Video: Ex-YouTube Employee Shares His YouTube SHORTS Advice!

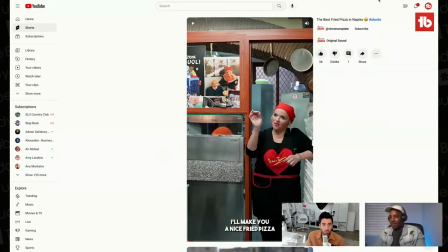Yeah, so I love it. Put your camera where people don't usually put their camera and the human eye doesn't usually see. So, good job, Vincenzo, Plate.
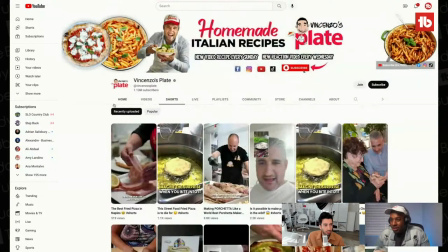I think you're definitely have your niche and you're definitely a big, YouTuber.
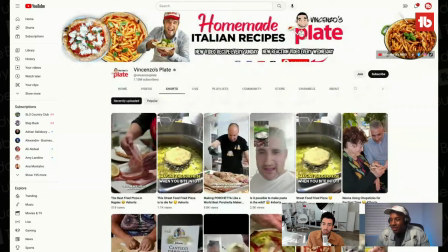But I think that you're leaving a lot of potential on the table with shorts. But it actually goes to show if somebody that can still do much more than I think creators of all sizes have an opportunity here. Ready for the next one, Judah? Let's do it. All right. What are everyone? So just yeah.
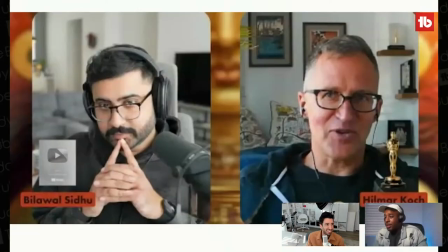Go ahead. No, go ahead. No, I think there's some confusion on where to send people's videos.
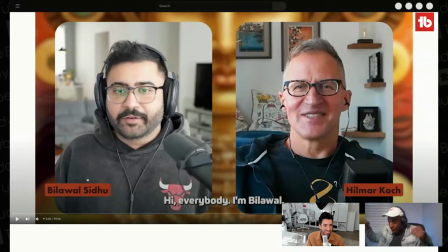So if you want your channel reviewed right now live, send it in the chat.
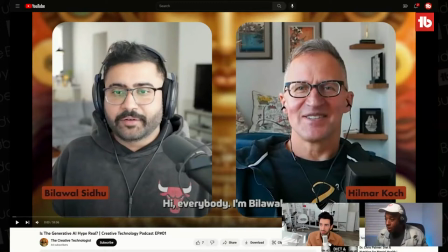After the show, we do have a link where you can submit your channel that we can start off with, like the other channels that we started off this video with. But if you want your channel reviewed right now, drop it in the chat. And that's where we're going to be pulling them from. Yep. Yep. So, all right. This one comes from the creative technologist.
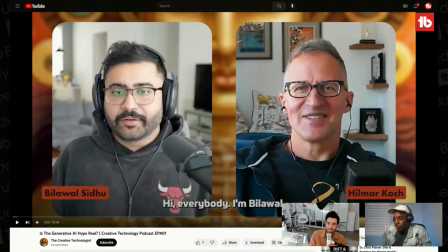What are everyone's two favorite letters right now? I feel like it's A and I with all the ChatGPT, craze going on. All the people like trying to think about how to use ChatGPT. So, the creative technologist, he submitted this ahead of the stream.
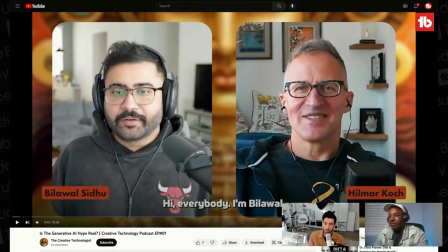He started a channel, and this is actually more of a podcast. So, I know that we're talking a lot about shorts and how that's coming to fruition, but I think it's also valid to still like think about like the intro of long form, because a lot of that is going to be important to hooking your attention.
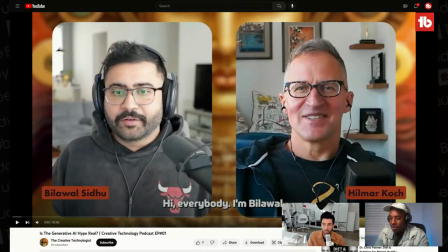So let's talk about this, because I also know people have podcasts in the audience and talk show format. So I want to give feedback. And I see Flexer in the comments says, I want compliments. That's not what you're getting on this show. We're roasting and we're keeping it honest. Okay, ready? So here we go.
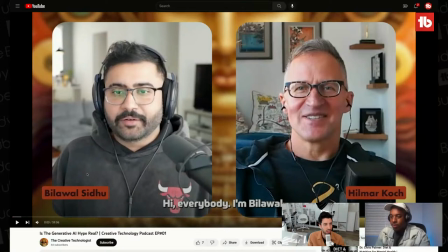All right. The creative technologies is the generative AI hype reel. Here we go. Belaval.
And I'm Hilmar.
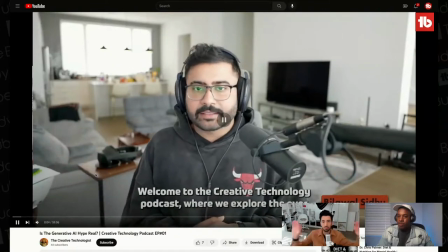Welcome to the Creative Technology Podcast.
No. No, no, no, no, no, no. First of all, I like the Chicago Bulls. I like the Chicago Bulls sweatshirt, being from Chicago myself. But immediately, those are 3 seconds that are wasted. If you're saying, hi, my name is, welcome to the blank podcast.
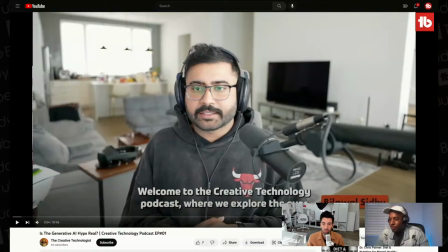I don't need to know that right now. If I'm somebody who's clicked on a thumbnail, I'm about to tune into your show. I want to know what is the topic of that video. Like I'm looking right here. You're about to tell me what the podcast is about. podcast where we explore the ever-growing intersection of creativity, technology, and culture.
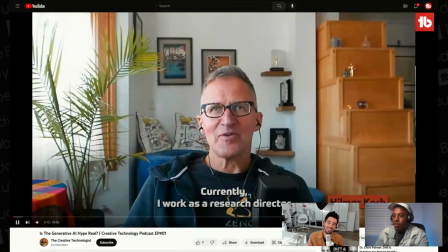Hilmar, tell us about yourself.
No.
Currently work as a research director.
Contextualize introductions. I think that so many times people start talking about themselves in a way that makes sense and ultimately will add to the video. And I think you have a lot of impressive background here between you and Hilmar to share in the conversation.
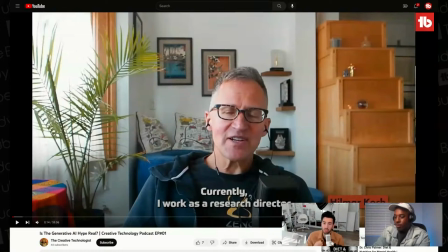But if I'm a viewer, I want to know, what does this have to do with me and the thumbnail and headline that I just clicked on? Like, generative AI hype real. Is it for creators? Like, am I going to learn from this video how to use AI as a creator?
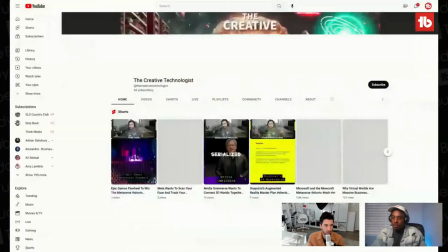That's something that we should take into account. And I also want to, for shorts, because I believe you have a few here.
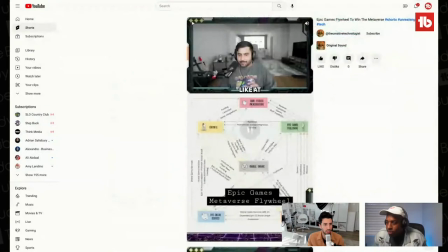Let's see. Yeah. Okay, here we go. And it's interesting that these shorts already look like they're from the podcast. So mm-hmm. I think these two can work together. Let's see.
At the heart of it all, they've got Unreal Engine.
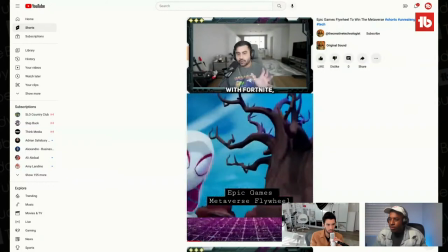And given that they're minting an absurd amount of money with Fortnite, they progressively decrease the feedback right now.
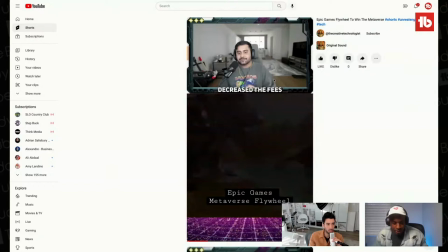You're too small up above. I would punch in about 30 to 40%. We want to see your facial reactions. Like, there's way too much going on for us to see your background. Which I would take a look at Judah's videos. His background always looks clean, and there's a light in there, and like, it's like, take a look at that.
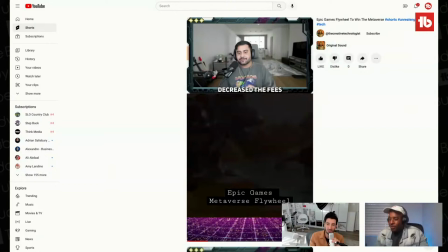There's some, like, I think you did, like, you know, the best forcing function for cleaning up your house is one, having a friend over, and two is filming a YouTube video. Exactly. And I would think there's a bit of clutter that can be removed, just a bit, but you've done a good job.
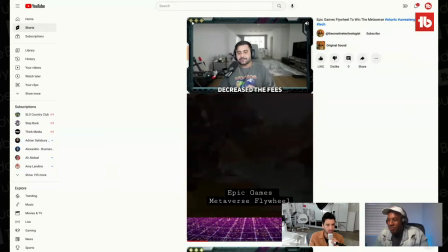But I would punch in regardless to hide it. And then I'm almost seeing two different fonts, like, here's a subtitle font, and here is the font of the actual B-roll. But I would have actually moved yourself to the bottom and moved this to the top,
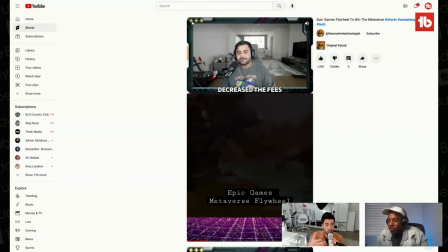because ultimately the on mobile, where people are consuming it the most, there's going to be a ton of that UI that's at the bottom. And if you want to think about what's the most important part, is it your reaction or is it the stuff that you're talking about reacting to?
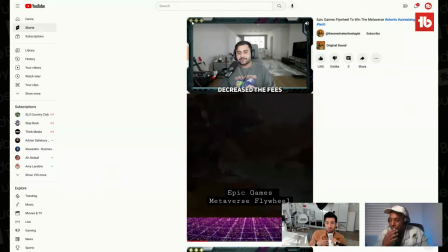I would assume the latter. And I would say maybe you don't even have to have your face on screen as you're talking. You can just splice it in a few moments. But this immediately, I would change up to help with retention.
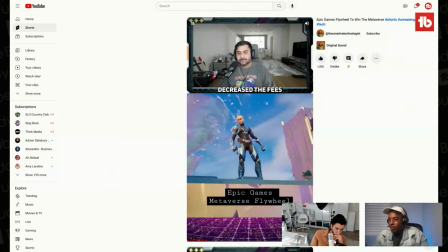Ease of Unreal Engine itself. They've got a bunch of different plays in the space.
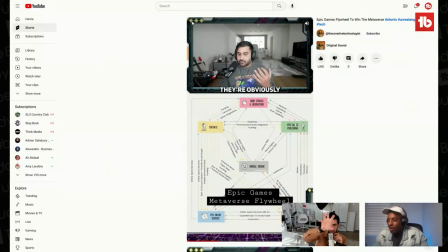I would have used editing to like basically zoom in like Prezi style into the different parts, because that much text and that much of a diagram in a short vertical while you're talking, overwhelming. Overwhelming.
Obviously doing pushing, they've got a store where you can get attribution.
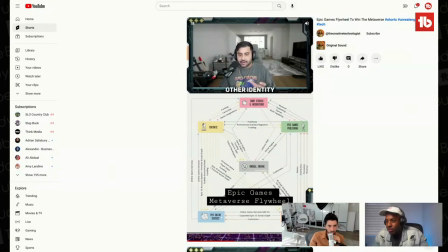You've got on services that give you all the other identity building blocks that let you jump across these experiences.
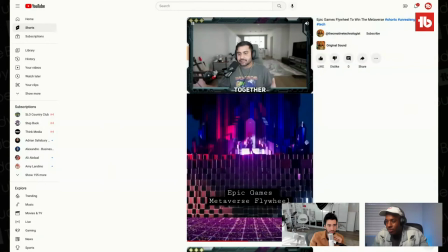Fortnite is this one amazing example that brings together.
I also think his volume could be higher. It just seems the leveling is off a bit. John, I'm gonna ask you a question, because I might be a little dense right now. Do you know what he's talking about?
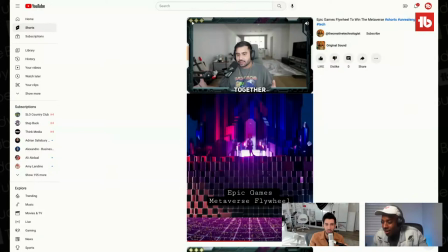Yeah, he's talking about Unreal Engine, which is this gaming software that allows people to build worlds from scratch. Okay, good. As long as one of us knows what he's talking about. Yeah, yeah. Because he lost me at the intro. I'm like, what? What? I was confused. I don't know what we talk about.
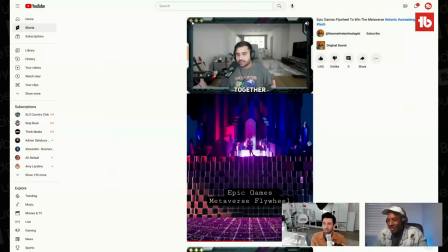But go ahead. Let's roll. Exactly. And I want to acknowledge BoxToBox said something. Actually, I love that people are acknowledging and talking about our last live stream. So yes, last time I did say, because I think there was a creator who put a bunch of watermarks in their video and they put their logo, and I say your face is the best watermark.
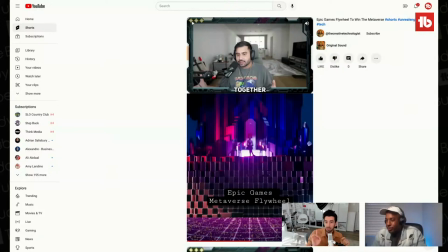So it still is. That's still true. But that doesn't mean your face has to be in every single frame of the video, right? I think that like you're there, you're up top. Like, I would have had just a full screen now that I see more of the video, and I would have had that play.
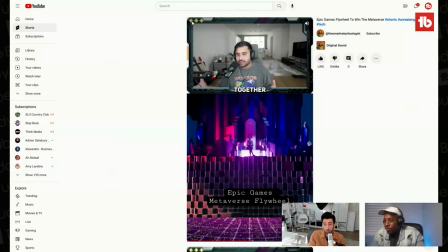And as you're saying something important, I would have cut back to you. Full frame, vertical, like cropped at the sides there, and we would have been able to just see more of your
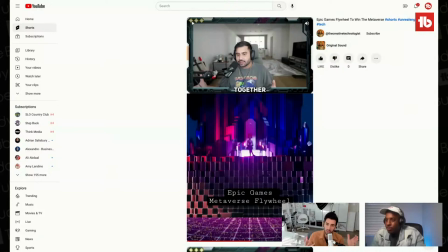more of your expressions full frame, and we would have been able to focus on actually the contents of the video and what you're reacting to full frame during those moments. So good question, a good clarification, box to box. Roast me already.
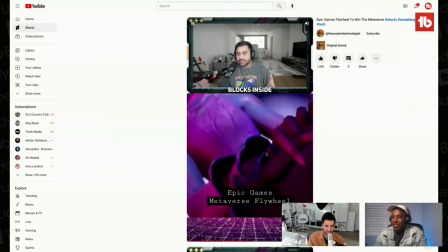Woe is art. We're getting there.
Okay, here we go. The building blocks inside of Epic's ecosystem, and of course makes that very interesting.
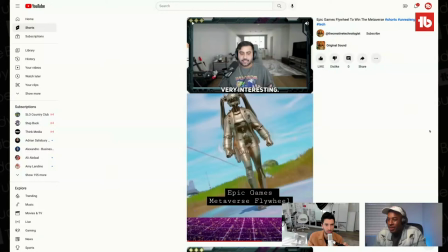Okay, I think we've roasted this one as well as this channel and a bit of the long form. So let's keep it moving so more people drop go through. Okay. Your channels in the chat. Here we go. All right. pulling them out. We got some here. Thank you, Carlos, for pulling those channels out.
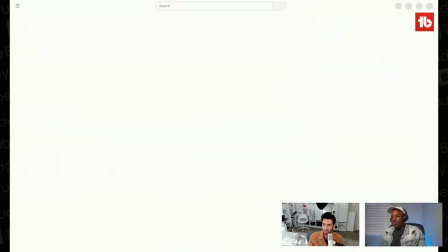Thank you. Clash Smash, I see you. Flexer, we see you.
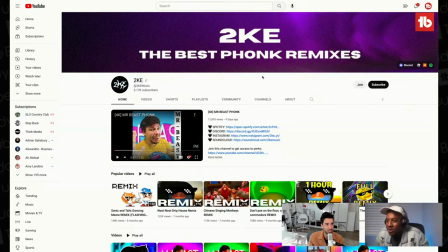All right. All right. 2KE, the best funk remixes. Does anybody have any idea what a funk is? Please, somebody drop the definition to that in the chat. Please. I don't know what that is.